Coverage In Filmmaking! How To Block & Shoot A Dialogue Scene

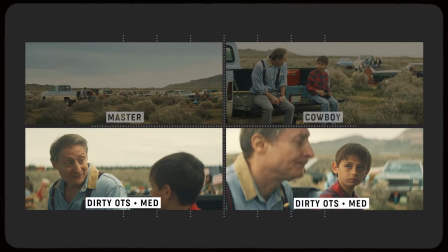The next piece of coverage I want to do a breakdown on are the pieces of coverage that are between the father and the son.
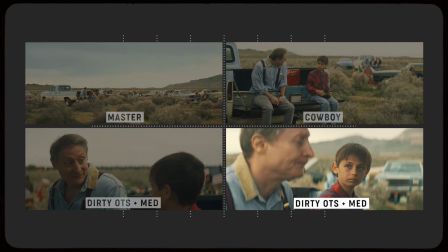I'm going to start on the dirty over-the-shoulder medium on the younger boy and kind of go from there.
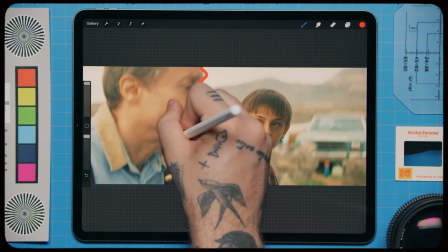As I kind of touched on earlier I think you kind of get the idea that dirty implies when a subject usually the other you know actor in
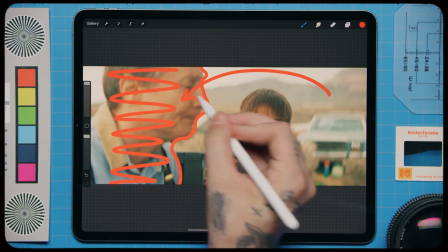the scene is obstructing the frame kind of out of focus in the foreground and what I really like about dirty over the shoulders is it kind
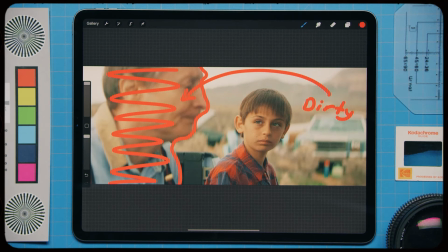of connects the spaces because when you do shot reverse shot and you're cutting back and forth between the son and the dad and they're both occupying kind of the dirty you know the foreground of the scene it allows you to kind of connect the spaces and that's something that's really helpful when you
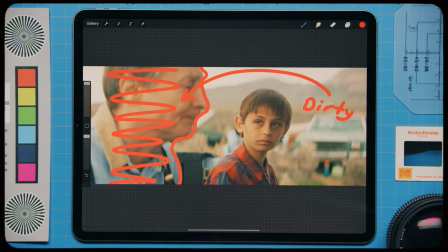are doing a scene and you're sort of shot listing and setting it up there is sort of like a psychology about dirty over the shoulders and you know this is sort of my take on it this is something I've learned throughout the years is that dirty over the shoulders imply a connection because
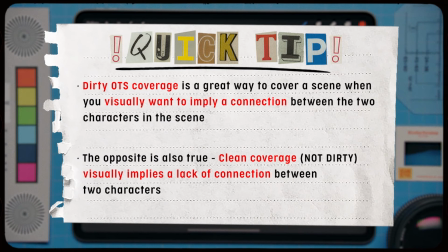they really are sharing the frame you know the dad is sharing this little boy's piece of coverage and And then when we flip around on the dad, you know, the little boy is sort of sharing his frame. They're both in the shot, even though it is someone's piece of coverage. It's his medium. You know, it's a little boy's medium. You know, having someone dirty in the foreground, like the dad, there is a connection there.
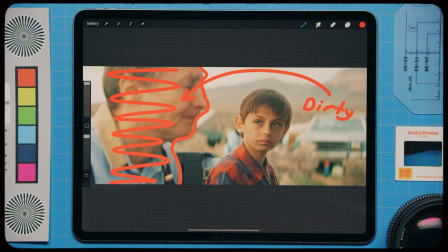You know, they are sharing the frame. And, you know, for a scene about a father and son sharing a moment together, they're sharing this moment of watching a, you know, a rocket ship take off into the air. There is a connection. You know, they're bonding. They're having this moment together.
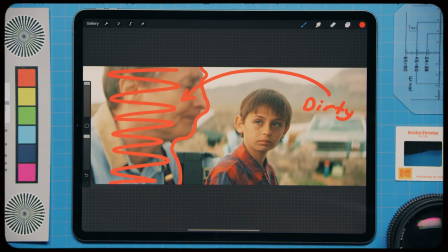And, you know, that's kind of what dirty over the shoulders can kind of be used because the alternative is just to do it clean. Imagine framing up on this little boy and the dad wasn't in the foreground. That definitely evokes a different feeling.
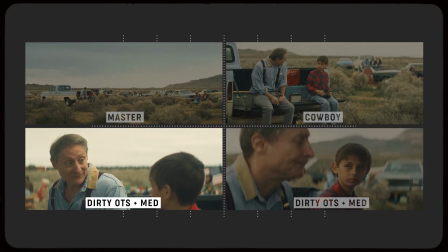And lastly, the other piece of coverage, the dad, which is also a dirty over the shoulder medium, but I just kind of want to take a moment and break that down.
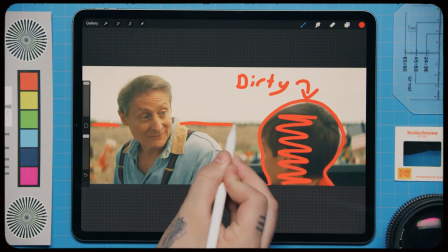I kind of want to take a moment and just touch on horizon. Horizon is the line in the back, especially if you're shooting outside, you know, no matter where you're shooting.
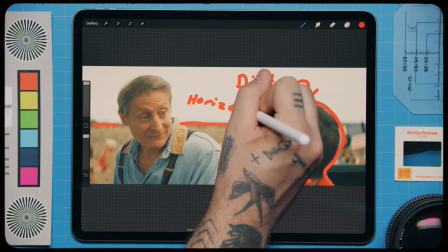If it's a beach or out in the prairie, if you're in the mountains, you know, when you have the horizon, you can kind of see the horizon behind your subject.
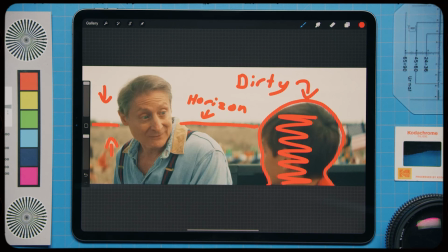That is very helpful to understand where you want that horizon line to play. If you were to stick up or down the camera, the horizon line would shift.
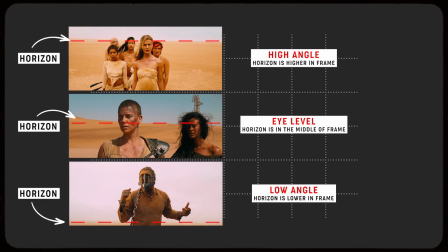Like for instance, if I were to stick up the camera and make this a high angle, that horizon line would actually be going up. Or if I were to do a low angle we would barely see that horizon line given that you're shooting up towards the sky. So this is sort of another tool, something from a framing composition standpoint.